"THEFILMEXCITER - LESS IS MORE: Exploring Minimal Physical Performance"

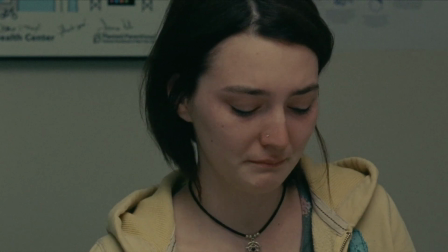4:08 It's a brilliantly restrained, pitch-perfect performance that does so much with so little.
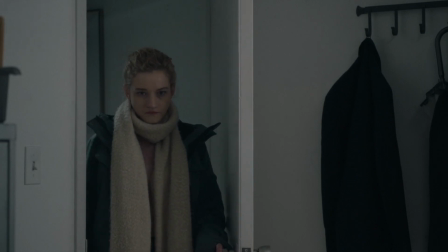4:14 There's a similar scene in The Assistant in which Julia Garner's character, Jane,
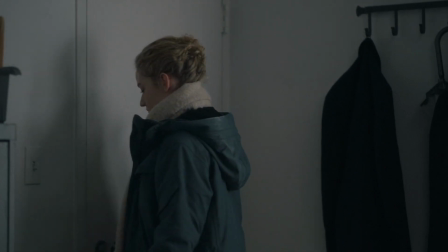4:19 goes to HR with the intention of informing them about her suspicions about her boss's behaviour,
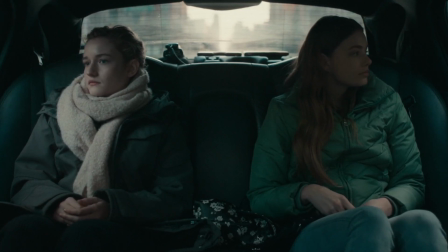4:25 in particular a young, recently hired intern who's been put up at a fancy hotel that her boss has recently visited.
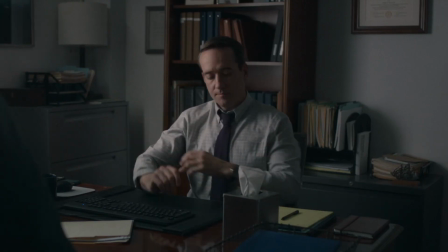4:32 This epic ten-minute scene also has a clearly delineated through-line.
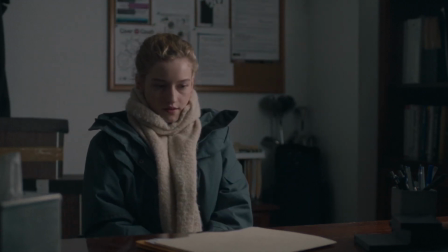4:37 Jane starts her meeting meek but determined, the experience of her years putting the innate feeling of wrongdoing and the resolution to do something about it before any kind of cogent plan of how to approach an older male line manager,
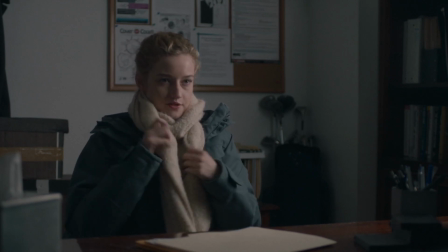4:52 and one whom, as she discovers, has had way more experience in rebuffing and refuting accusations put to him.
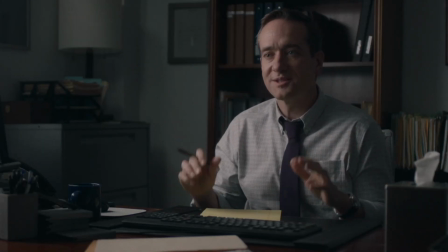4:58 He knows immediately how to undermine Jane, and like all effective predators,
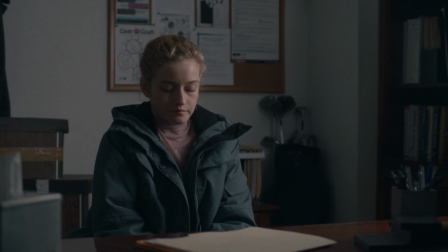5:03 goes for her weakness by repeating her words back to her with derision and incredulity, and seeing how far she'll bend until she breaks. For the viewer, what sells this scene and what's so devastatingly effective is watching what little courage Jane initially had be so ruthlessly and effectively extinguished.
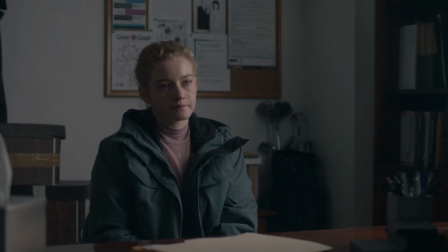5:22 There are these little half-smiles and brave attempts to counter any attack aimed at her,
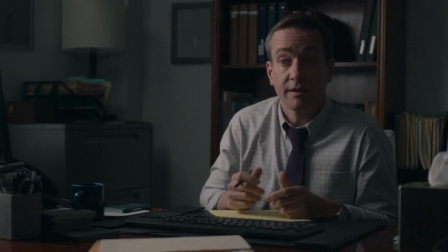5:27 but we can see from Garner's performance the creeping, dawning realisation that this game is rigged. Soon, the HR manager's seemingly benign questioning leads to suggestions of envy and jealousy on Jane's part,
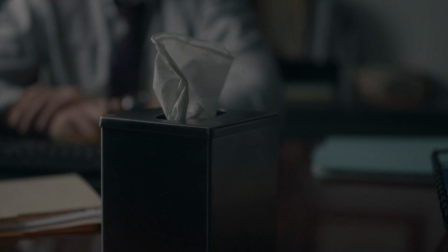5:40 before out-and-out threats about her future and her position with the firm should she decide to pursue the allegation.
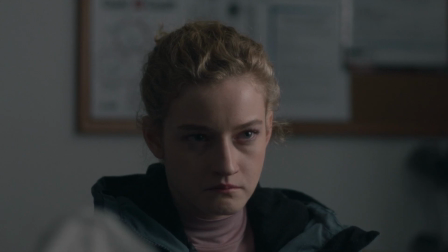5:46 I remember Lieutenant Colonel Frank Slade's speech at the end of Martin Brest's Scent of a Woman in which she says,
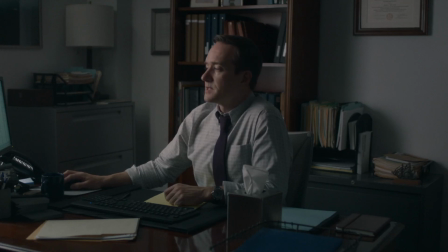5:52 there is nothing like the sight of an amputated spirit. And this is what Julia Garner so brilliantly illustrates here.
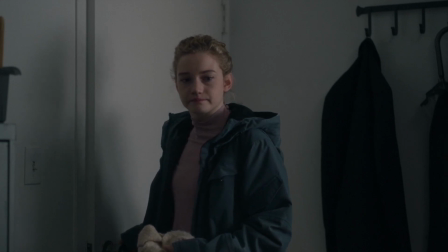5:59 Sure, her character has more dialogue than Flanagan's,
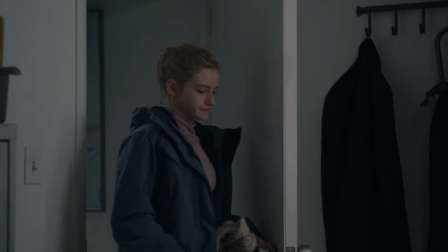6:01 but it's all in the reaction shots in which we see her will and resolve slowly dissolve into shame and helplessness.
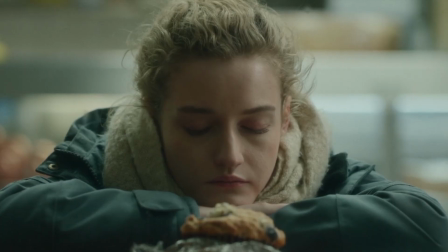6:08 Look, I'm a big fan of grandstanding and performances that explode like touch paper in a technicolour fusion of electric wordsmithery and commanding animated performances,
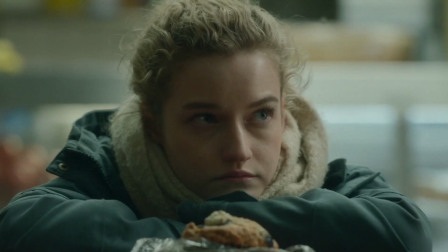6:18 but I also have a huge affection for these smaller demonstrations of humanity, scenes that rely on these intricate, micro-nuanced details that only a handful of actors can successfully achieve.
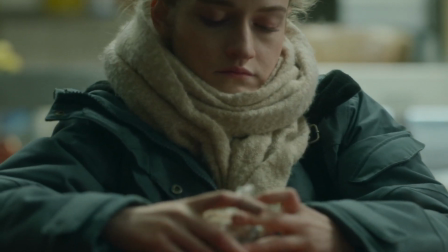6:30 The kind of performances where less is gloriously and devastatingly more.